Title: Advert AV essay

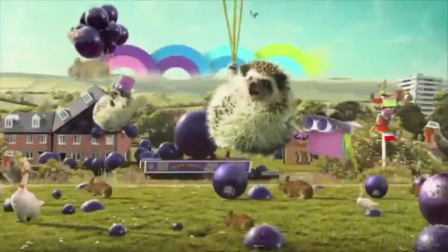8:10 This is good, because it'll make a lot of people talk about it and remember it,
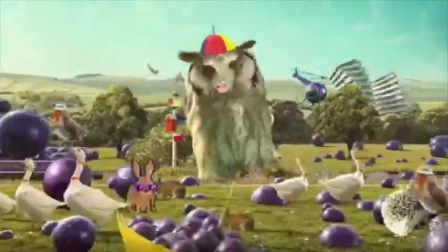8:16 remember the product, and remember the advert especially.
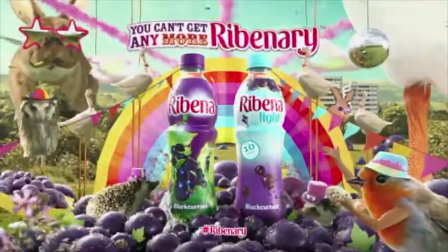8:23 And this will also appeal to children,
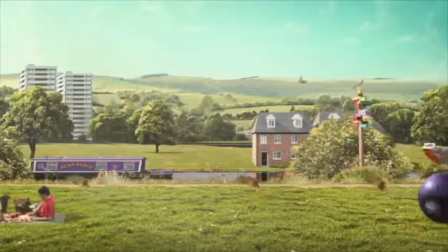8:27 because the children will think the bonkersness of it is great,
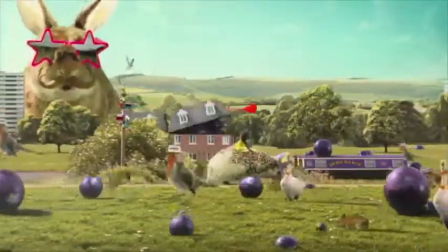8:35 and they'll be really attracted to that just strange owl with the glasses.
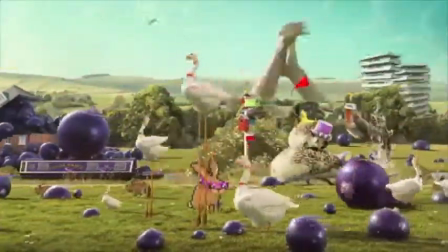8:43 They'll love it, and this will make them more likely to ask their parents to buy it at the shops.
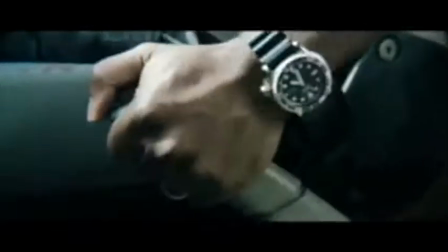8:51 An example of a dramatic advert is the Strongbow sofa delivery advert.
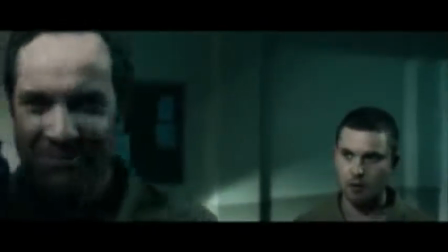8:56 This is filmed to the conventions of an action film, and it over-dramatizes the scenario.
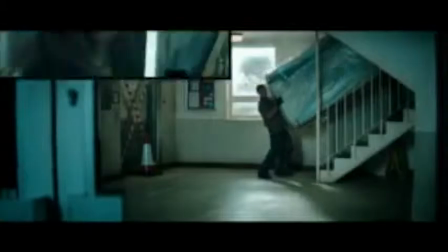9:03 This is to make the product appealing to men because it emphasizes manliness, what it is to be a bloke.
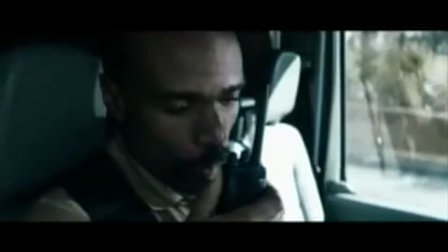9:09 This will make them cut that out.
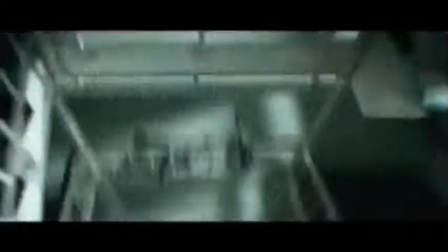9:18 This also allows them to feel like they are doing something
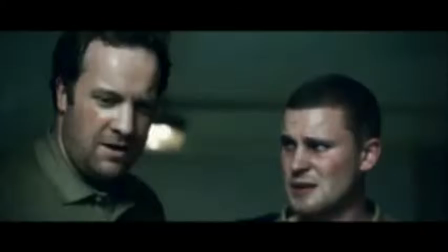9:24 exciting and worthwhile, even if it is just delivering sofas.
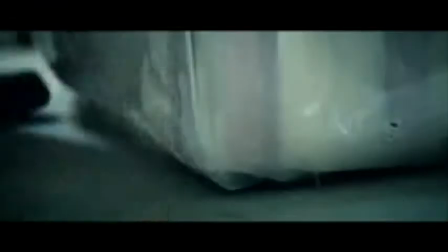9:30 This will make them more likely to buy the product because of this
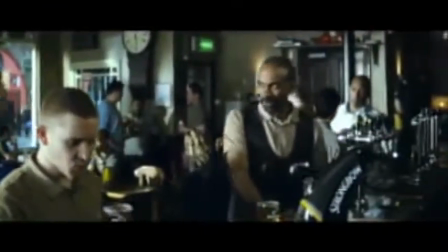9:36 attaching the manliness and emphasis on what it is to be a bloke to the product.
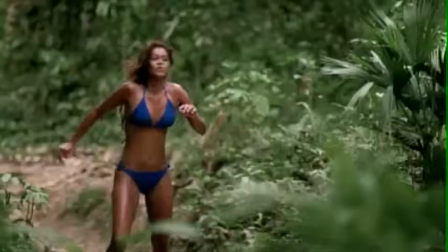9:46 An example of a parody advert is the Specsavers Effect advert.
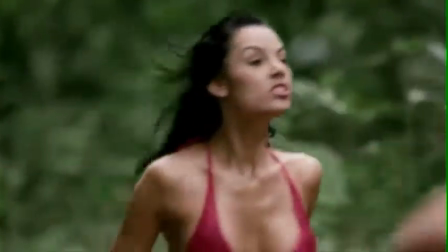9:54 This is heavily parodying Lynx or Axe adverts,
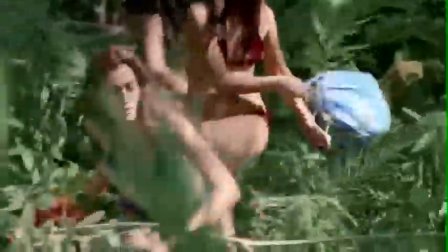9:59 as it is filmed in a much similar fashion, and it's obviously upscaling the Lynx adverts,
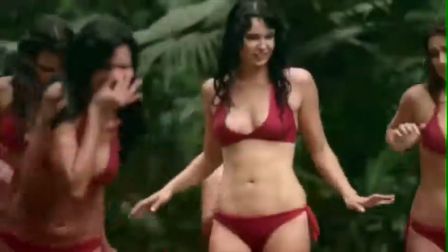10:06 having an uncountable amount of women chase after him as he sprays the deodorant.
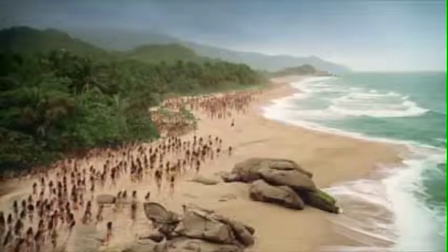10:16 Because of the upscale and exaggeration, you can easily tell that it's a parody
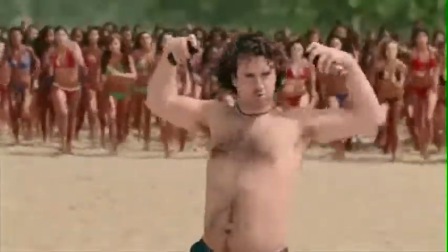10:22 of that sort of Lynx advert and not confuse it for a Lynx advert.
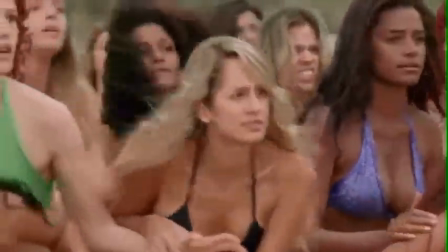10:31 Um, it's humorous, and that's good because it'll attach a positive emotion,
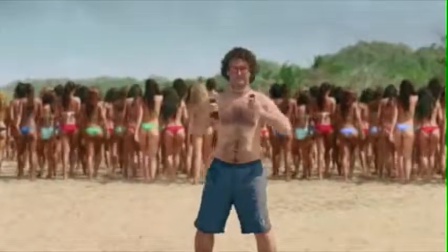10:39 a very positive emotion of humour to the brand of Specsavers
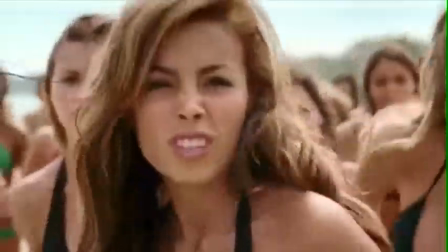10:44 to make you more likely to go to Specsavers when you need glasses instead of some other place.
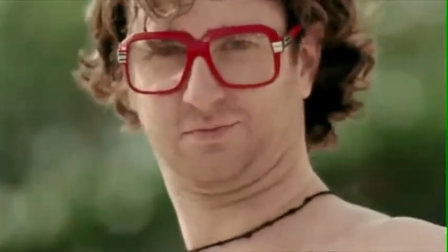10:54 It also generates conversation about the brand because there are people who talk about the advert where Specsavers
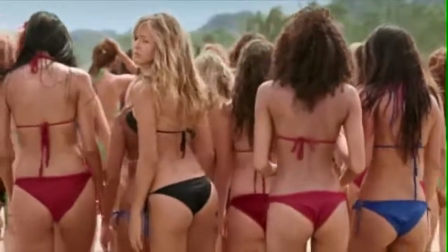11:03 parodied Lynx quite heavily. And this will make them more popular in turn.
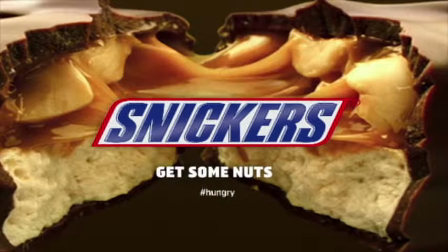11:11 Adverts tend to steal conventions from other forms of media. However, there are some conventions that almost always stay in adverts. Examples of these are product shot, logo, music,
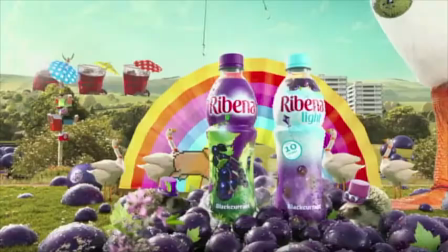11:24 voiceover, text on screen, computer graphics, and special effects.
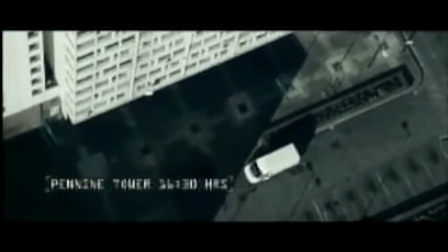11:30 An example of an advert that has borrowed conventions from other forms of media is the Strongbow service delivery advert.
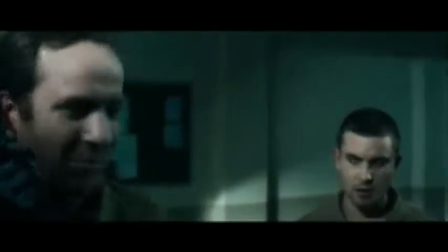11:36 It's filmed using the conventions of an action film and has lots of nice to one. For example, it has a lot of close-ups and fast tracking shots.
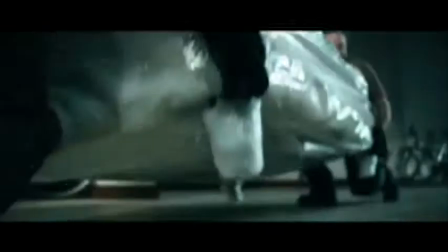11:42 This is to increase tension. It would have been produced this way because the product is aimed at men, and similarly are most action films.
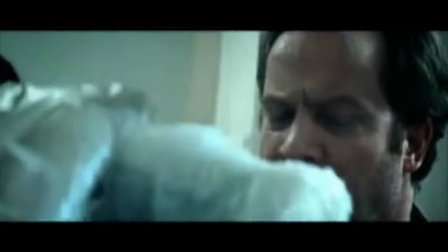11:48 So they film with the same conventions, and this will gather the attention of men watching.
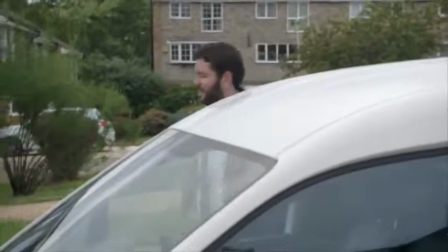11:54 Another example of an advert that borrows conventions from other forms of media is the Marmite rehoming advert.
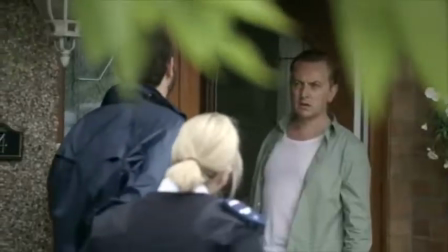11:58 This advert is filmed with the conventions of a documentary. It's mostly filmed with handheld shots and zooms.
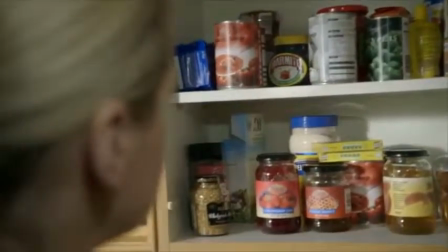12:05 This is similar to documentaries of a similar type. It also has those documentaries that have blurring people's faces and even do this to parody this.
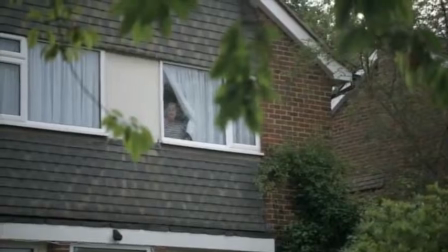12:13 This would have been done because it is funny and also people would find it funny and more likely to buy their product.
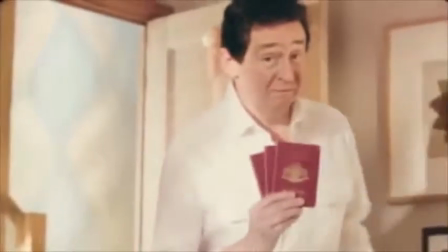12:20 Another example of an advert that borrows conventions from other forms of media is the Aviva life insurance advert.
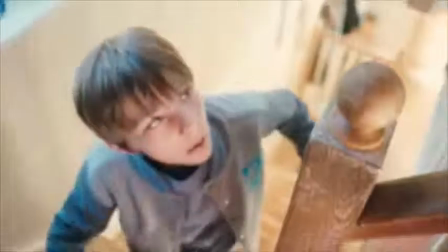12:25 This is taking some conventions from dramas because it is filmed with a lot of close-ups and reaction shots.
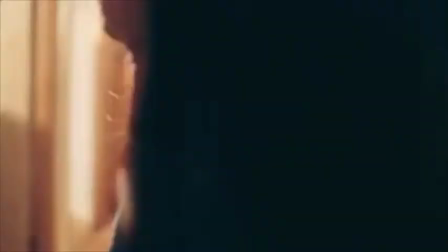12:30 This will have been to capture people's emotions and make people feel empathy for the characters. It's also fairly slow-paced to make you feel more emotional.
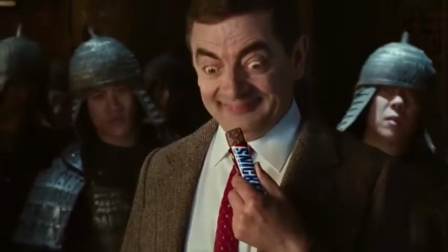12:40 An example of an advert using a logo is the Snickers Mr. Bean advert.
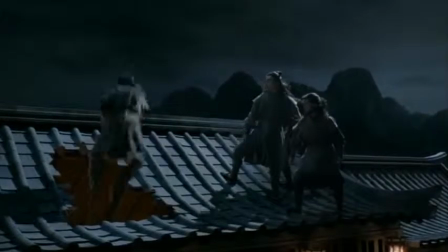12:43 This is because at the end, whilst there's a product shot, the logo is shown in the center of the screen so that you know what the product and the packaging looks like.
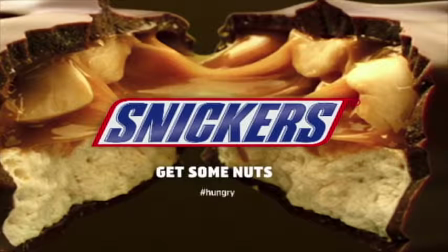12:50 This advert also uses a product shot at the end under the logo to show the product and the things inside to see if people and maybe the audience want the product.
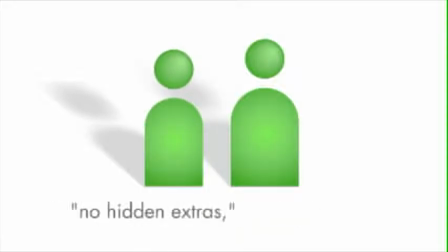13:00 An example of an advert that uses voiceover is this advert for BasePoint. It uses voiceover because it requires a lot of information to be told to the audience, and so to ensure that the audience is listening and hearing the information heard, they use the voiceover.
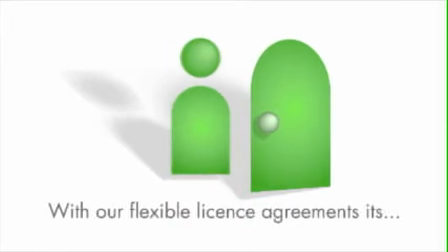13:12 This advert also uses text on screen because there's a lot of information, and in order to make sure that the information gets through to the audience,
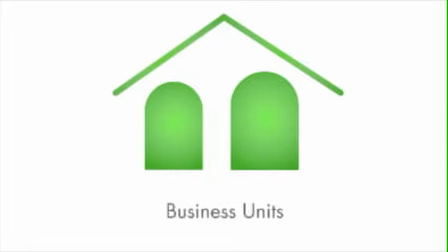13:18 so they display it visually as well as them listening to it to make sure that it goes through and they understand it. This advert also uses computer graphics to produce images on screen so that there are another visual representation of what voiceover is saying on screen.
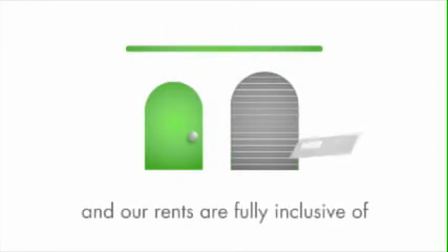13:32 This is so people do not lose interest to the advert and continue paying attention.
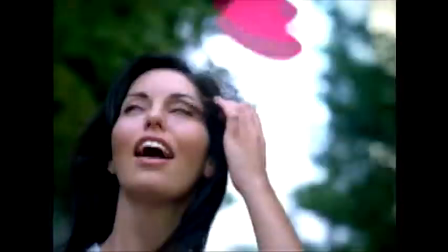13:40 An example of an advert that uses special effects is this advert for St. Thomas Hospital.
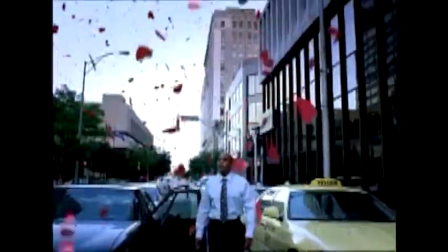13:44 It uses special effects to produce paper hearts to fall on people, and then the people are shown to be happy and smile.
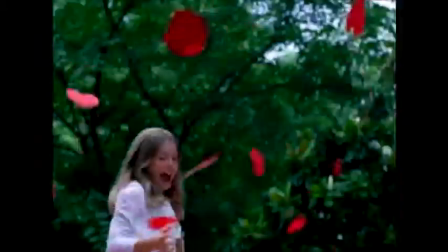13:49 This is obviously to show how the hospital affects people without directly showing patients inside the hospital.
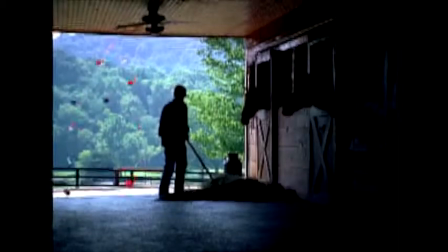13:56 They have used special effects to produce the hearts because the footage didn't already have it on it,
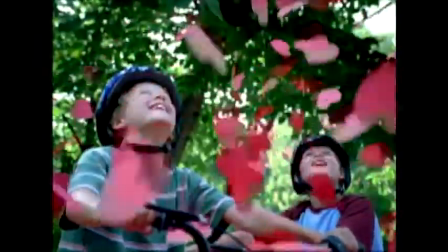14:01 and it would have been easier to produce the hearts via special effects than to control everything about the hearts and what they do.
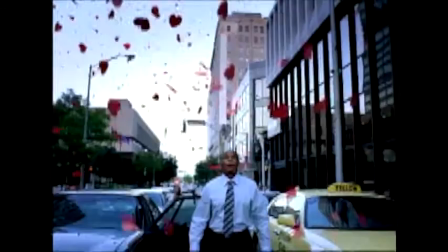14:07 Because if you do it practically, the hearts would have fallen unpredictably and might have not landed how you wanted them to.
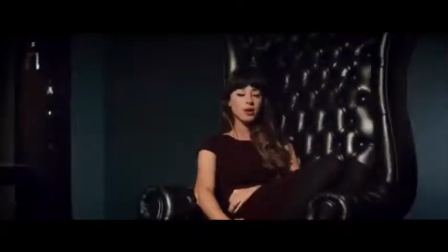14:16 An example of an advert that uses contemporary music is the Debenhams advert. They use music to attract the attention of their target audience and make sure they are watching it.
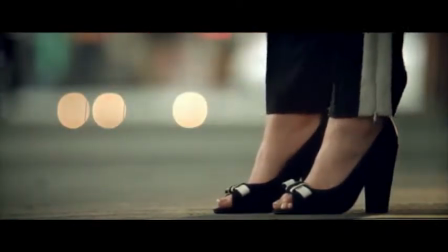14:24 They also use music to give the advert some audio because dialogue or a voiceover wouldn't fit this style of advert.
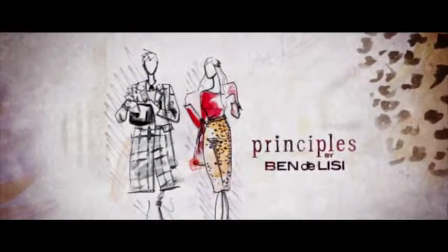14:30 And so they decided to add music to give the advert substance.
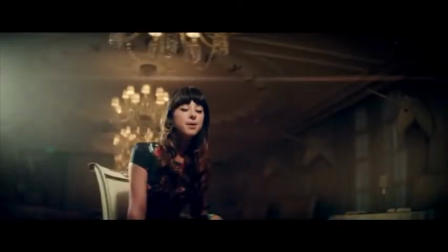14:35 This would also bring the attention to the artist because the advert would in turn advertise their song and attach them to a brand,
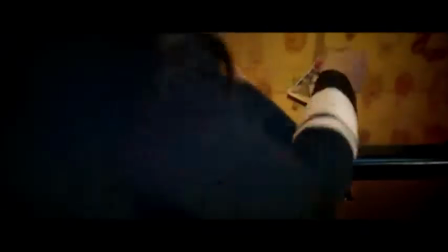14:42 meaning people think of the artist when they think of that brand.
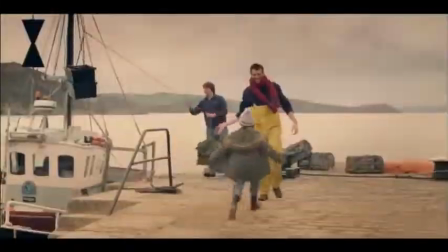14:45 An example of an advert that uses add music for an emotional response in this advert for Nationwide.
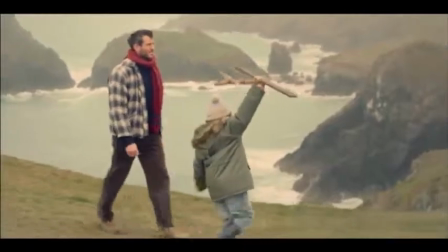14:52 This uses music to bring out an emotional response in people and cuts back on dialogue to focus more on imagery and body language to get across the message,
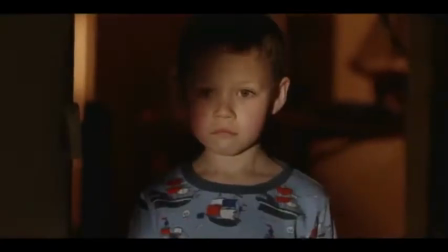14:59 because it would ruin the feel of the advert and break the atmosphere they built up and wouldn't fit the style of advert.
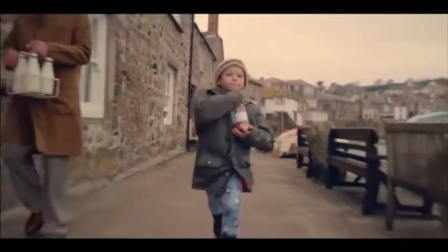15:04 The advert is supposed to have many emotional responses with things like happiness and sadness, then relief or happiness.
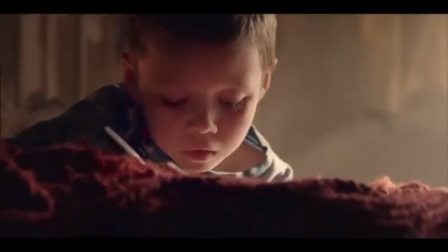15:11 At the end, the producers would have chosen to do this so that people remember the advert because of how hard-hitting the advert is.
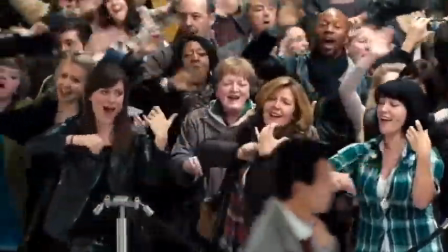15:22 An example of an advert that uses hidden messages is this T-Mobile advert.
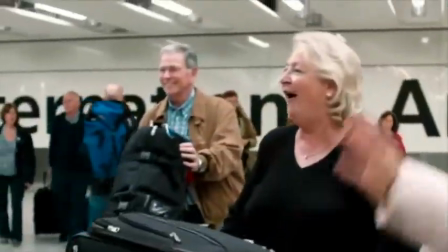15:26 This is because it is unclear what the advert is advertising, and you have to try and work it out about what the advert is about.
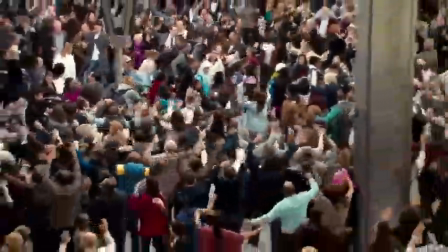15:32 This is to get you thinking about the advert and make it more memorable because you understand what it is at first,
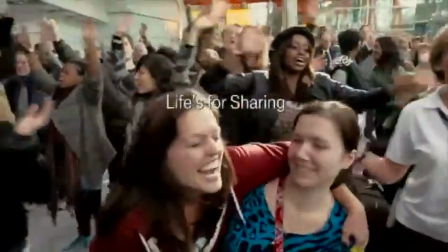15:40 but after thinking about it for a while, you understand it.
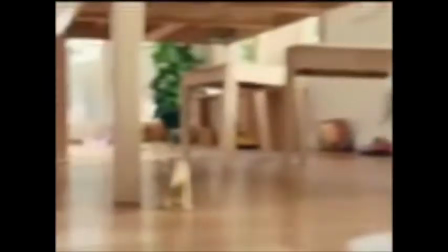15:46 An example of an advert that uses overt messages is this Dettol advert.
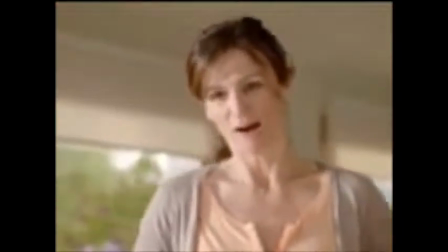15:50 The message of the advert is obvious: the product is for parents and it kills most bacteria on most surfaces,
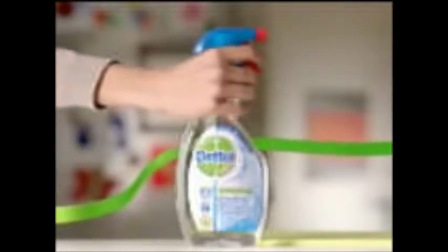15:56 making them safe to eat without using any bleach. It is obvious and gets to the point.
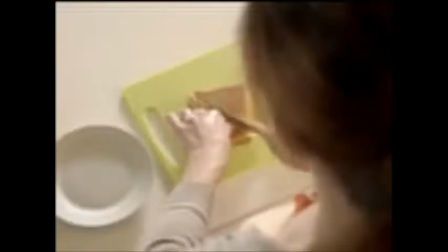16:01 There isn't any point into getting into detail or doing something artistic because they only really care about selling the product,
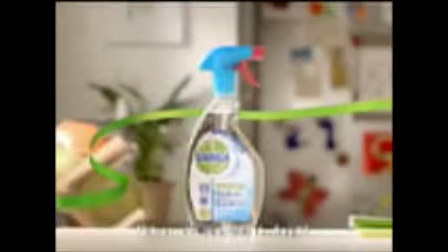16:09 and parents only care about the product and if it's safe around kids.
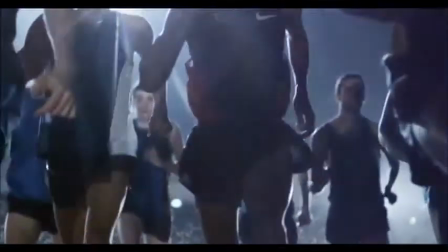16:16 An example of an advert that uses celebrity endorsement is Luke's sport advert.
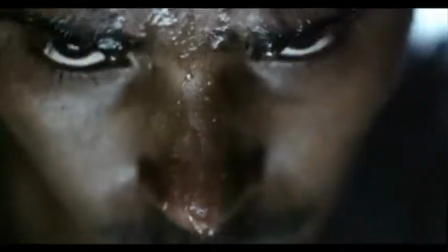16:20 This uses Mo Farah as an endorsement because people aspiring to be like him or want to be professional runners, they will need this product.